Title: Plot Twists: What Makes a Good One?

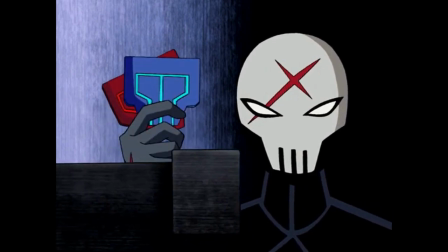(0:00)
The best indicator of whether or not a plot twist is well executed usually lies within the viewer's initial response.
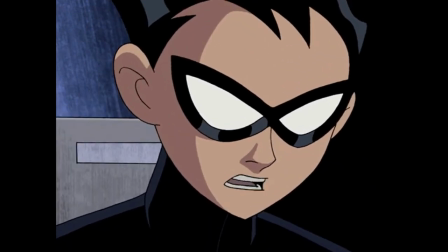(0:06)
Before we allow our personal biases to leak in, we feel an initial respect or disappointment.
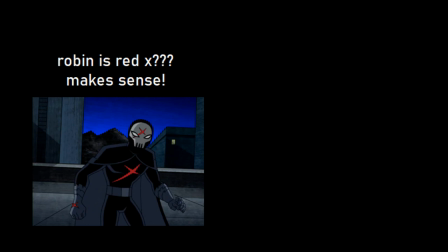(0:11)
Respect if the plot twist brings sense to earlier buildups and acts as a means of clarification, or disappointment if it was done strictly for shock value or as a low-effort conclusion.
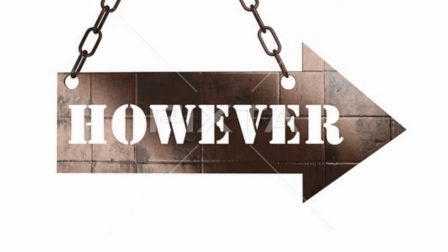(0:20)
However, before we get into the details, the biggest disclaimer here is that genre does matter.
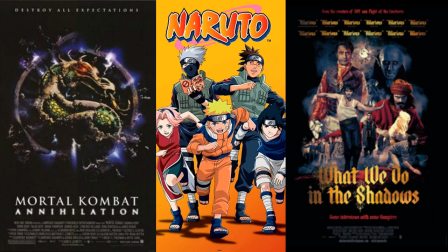(0:25)
In silly action movies, Naruto-brand shounen are comedies, I'm much more lenient with plot twists being performed with virtually no buildup. This is because, no matter how serious some of the elements of this media may be, there are parts that we can't help but to watch through a satirical lens.
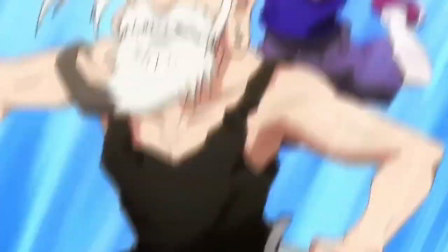(0:44) What?! He kicked off his shoe to increase his range?!
And cheap plot twists, if done for exaggeration or humor,
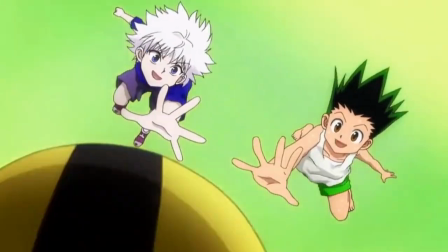(0:51)
have the intended effect. because no matter how much I love shounen, it always has an element of exaggeration.
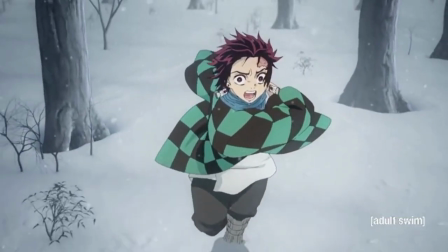(0:57)
Which leads me to make this distinction. Moment-to-moment plot twists with no build-up are okay, which is why shounen and action movies,
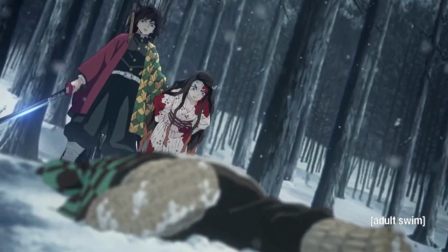(1:04)
which use exaggerated moment-to-moment plot twists usually in action scenes with no lead-up, are off the hook when it comes to most plot twist taboos.
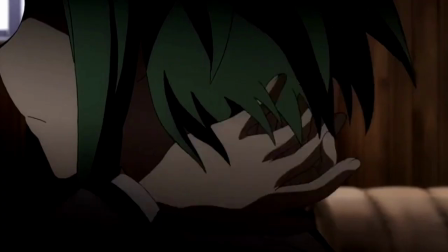(1:11)
However, the second a show or movie starts to take a twist too seriously without putting any effort, it's going to leave the audience feeling frustrated.
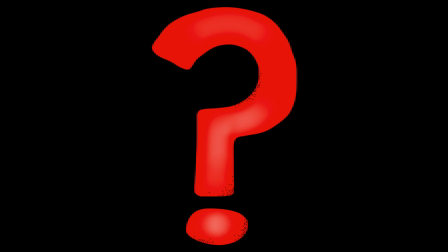(1:19)
So if the media isn't using a plot twist in moment-to-moment writing, or in a humorous, shallow manner, then what makes it successful?
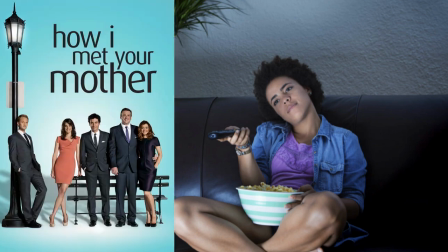(1:26)
Like I said, it all boils down to the audience's immediate response. A plot twist isn't meant to be some gotcha moment that leaves the audience feeling cheated.
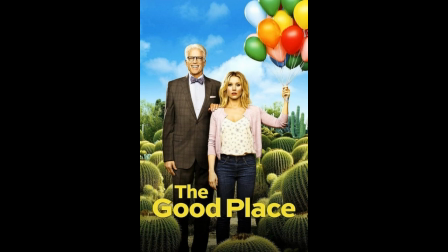(1:35)
It's supposed to impress the audience and allow them to look back at the story through a new perspective. And one of the first things any literature class will drill into you is understanding the difference between surprise and suspense.
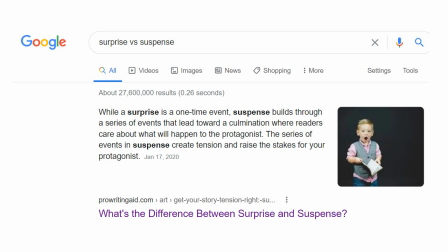(1:47)
And while neither are inherently bad, writers often interchange their usage.
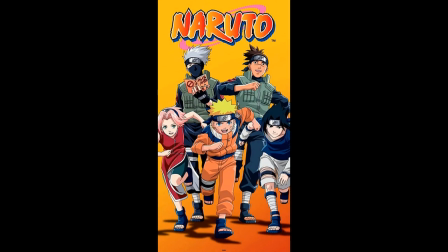(1:52)
Naruto, for all of the faults it has, usually uses surprise and suspense properly.
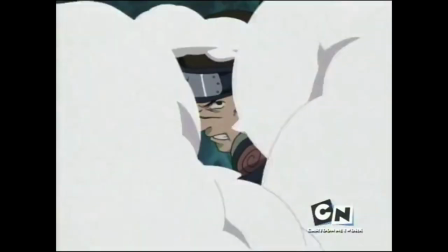(1:58)
Plot twists like, how did you know I was not Iruka,
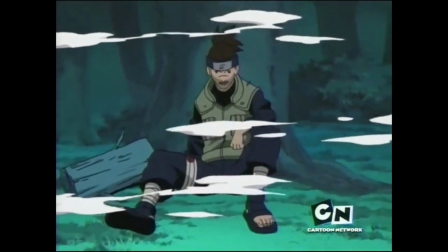(2:01)
because I am Iruka, qualify as surprise, but exist in the moment-to-moment action sequences.
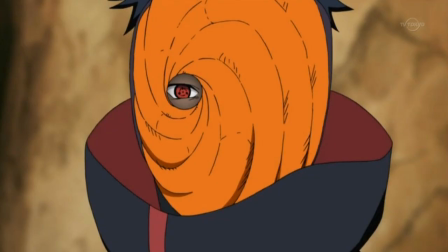(2:08)
Plot twists like Tobi's identity were born from speculation, subtle hints, and eventual explanation, making it more suspenseful.
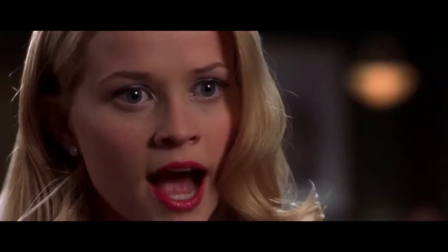(2:16)
But I don't think surprise and suspense have to exist separately. In fact, finding a balance can create solid plot twists.
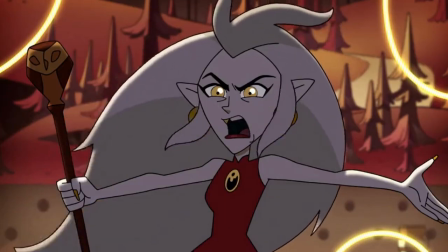(2:23)
Like when Lilith revealed that she was the one who cursed Ida, I gasped, but after thinking about it, it made so much sense based on what already occurred in the plot.
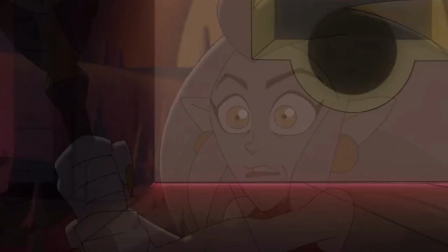(2:31)
I had been waiting for this reveal before I realized I was waiting at all. I understood why Lilith wanted Ida to join the Emperor's Coven so badly.
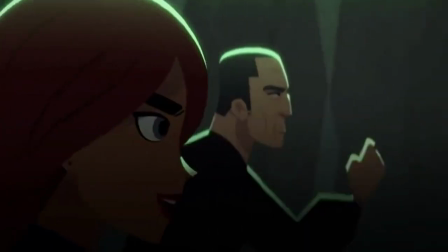(2:38)
When Carmen realizes the truth about Shadow-san, the fact he tried so hard to keep her from progressing as a child makes sense.
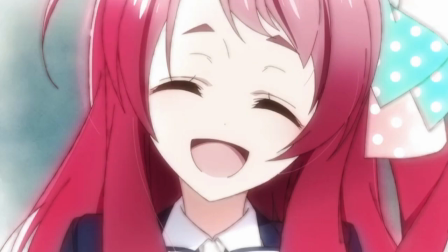(2:45)
Even my favorite obscure anime of the month, Zombieland Saga, has the sudden reveal that Kotaro knew Sakura when she was alive,
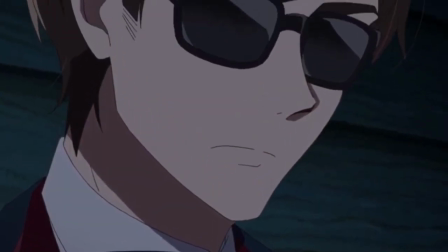(2:51)
and it brings a new light as to why he chose zombies to make his new group. But suspense can also work against a piece of media.
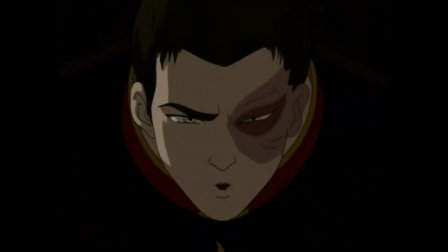(2:59)
One of the strongest instances of suspense from my childhood was everyone wondering what happened to Zuko's mom, especially because they teased it in the series finale.
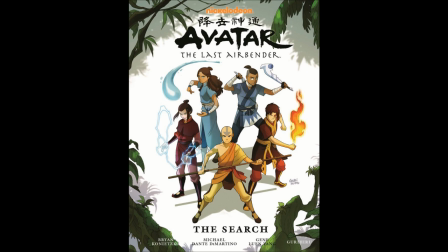(3:08)
We waited half a decade to find out, and when the Search comic was released, I couldn't help but feel that all of this suspense suspense, led to a rather dry plot twist.
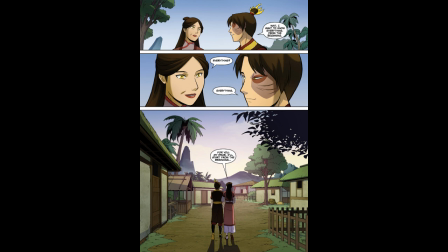(3:17)
I may have judged it a bit harshly upon first reading it, because it's still a decent story that fits with the world it's been built in, but it just made me feel a bit cheated. And it's hard to keep the same tone from a cartoon to comics, I know that,
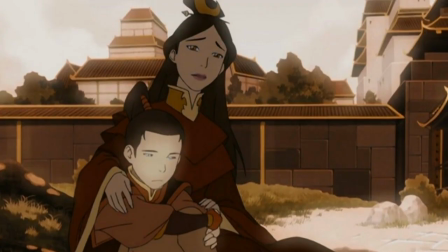(3:30)
but I can't help but feel that no one had ideas for what actually happened to Ursa during the creation of the original series.
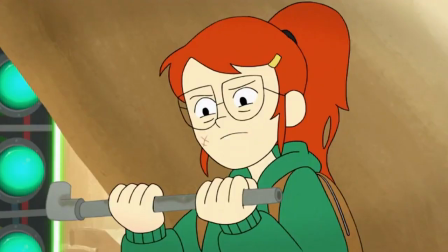(3:36)
In fact, it feels kind of like an afterthought. But back to the stories that did blend suspense and surprise together properly,
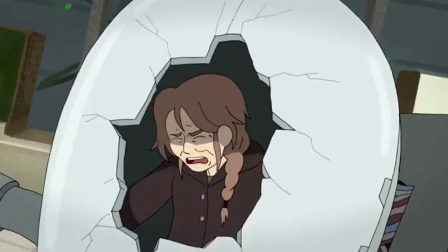(3:42)
all of these plot twists made me gasp, stop, and reconsider the entire plot in a new light.
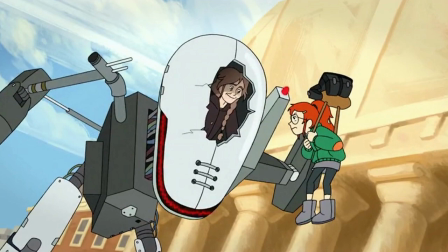(3:48)
And while this next part isn't necessary in making a good twist, it's definitely a fun addition.
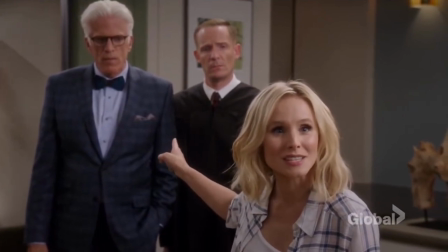(3:53)
Dropping a twist so intense that the next time the audience watches this piece of media, they get to experience it in an entirely different manner.
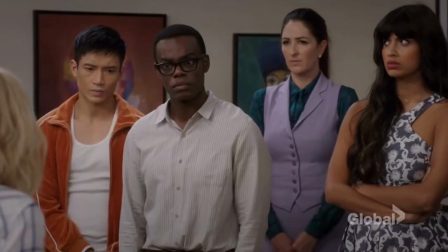(4:00)
The Good Place does this by completely rearranging the premise of the character's situation.